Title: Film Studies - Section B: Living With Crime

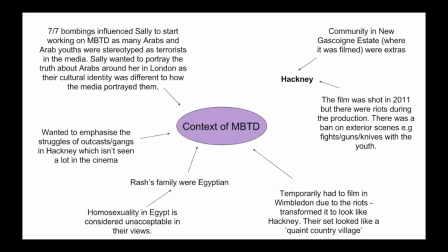Sally wanted to portray the truth about Arabs around her in London as their cultural identity was different to how the media portrayed them. She wanted to emphasise the struggles of outcasts and gangs in Hackney, which isn't seen a lot in the cinema.
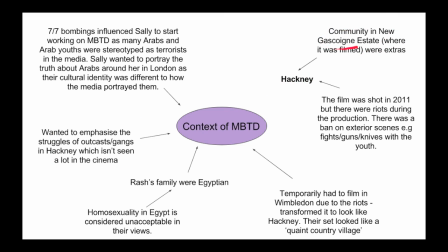It was filmed in Hackney in the community in this estate where extras were also starring in the film. The film was shot in 2011 but there were riots during the production and they had to ban exterior scenes such as with fights, guns,
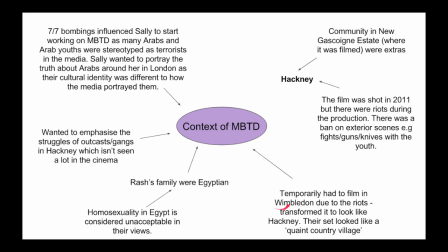knives with the youth. So they temporarily had to film in Wimbledon due to the riots and transformed it to look like hackney their set looked like a quaint country village russia's family were also egyptian and they held traditional value still which was evident in the opening
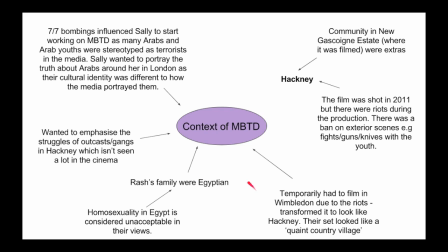scene they also came across as kind of racist and homosexuality in egypt is considered unacceptable is considered unacceptable in their views all
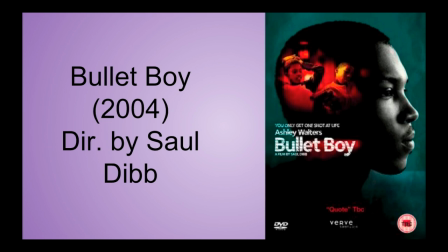right bullet boy this was in 2004 and was directed by sal dib this This is the narrative arc,
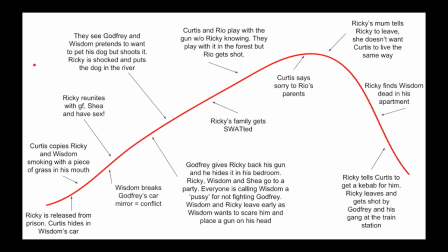pause here to see it if you need a recap. In the opening sequence,
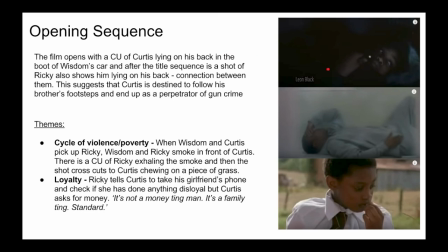the film opens with a close-up of Curtis lying on the back in the boot of Wisdom's car and after the title sequence, Bullet Boy, there is a shot of Ricky also lying on his back, which shows that there is a connection between them.
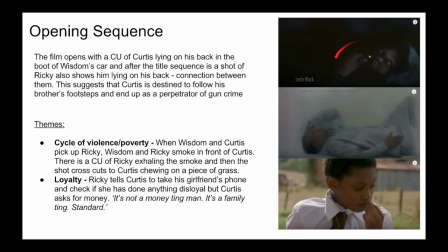This suggests that Curtis is destined to follow his brother's footsteps and end up as a perpetrator of gun crime, as this is what bullet boy means, a perpetrator of gun crime. Some themes in the opening sequence, cycle of violence, poverty. When Wisdom and Curtis pick up Ricky, they smoke in front of Curtis.
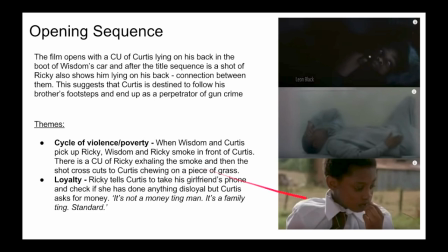There's a close-up of Ricky exhaling the smoke, and then the shot cuts to Curtis chewing on a piece of grass, showing that he's learning his actions from Wisdom and Curtis. There's also loyalty.
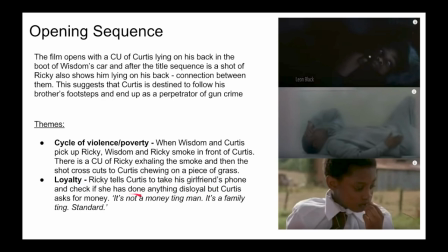Ricky tells Curtis to take his girlfriend's phone and check if she has done anything disloyal while he was in prison, but Curtis asks for money. Then he says, it's not a money ting, man, it's a family ting, standard.
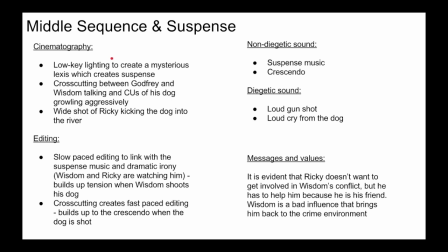This scene is after the party where Wisdom and Ricky go and scare Godfrey and his dog, and this is where his dog dies. There's slow-paced editing to create suspense and dramatic irony. Wisdom and Ricky are also watching him as Wisdom doesn't know.
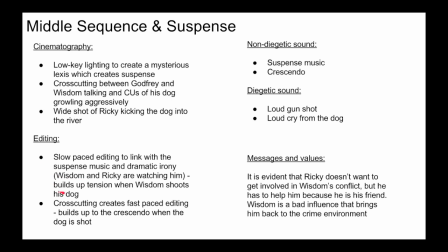There is also a build-up of tension when Wisdom shoots his dog and loud suspense music. There is cross-cutting which creates fast-paced editing and this builds up to create a crescendo when the dog is shot.
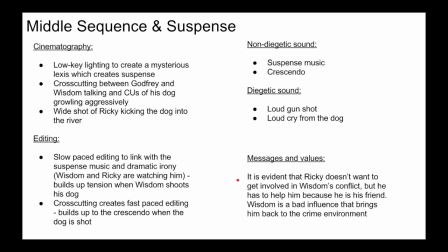Some messages and values. It is evident that Ricky doesn't want to get involved in Wisdom's conflict as he complains saying, I thought you were just going to scare him. He was like, nah. this shows that he wants to help him because he is his friend. Wisdom is a bad influence that brings Ricky back into the crime environment.
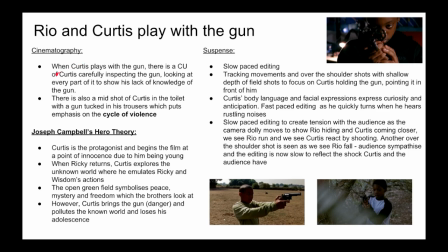When Rio and Curtis play with the gun there is a close-up of Curtis carefully inspecting the gun when he first finds it, looking at every part of it and showing that he has lack of knowledge of the gun and wants to learn it very well.
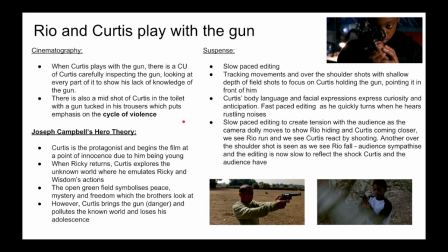There is also a midshot of Curtis in the toilet with the gun tucked in his trousers trousers which puts emphasis on the cycle of violence learning his behavior from what he sees on the tv what he learns from his brother as previously he was just playing violent video games there's also slow paced
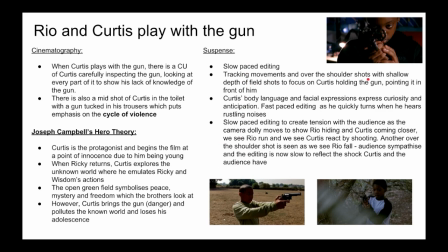editing when they're in the forest there are tracking movements and over the shoulder shots with shallow depth of field shots to focus on curtis holding the gun and his reaction which shows he's nervous curtis's body language and facial expressions express curiosity and anticipation to find Rio.
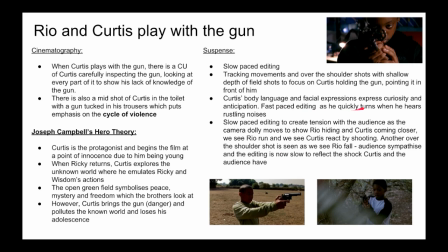There is also fast-paced editing as he quickly turns when he hears rustling noises. You can see this is Rio running past and then he immediately shoots. There is slow-paced editing when Rio falls to the floor to create tension and provoke shock with the audience.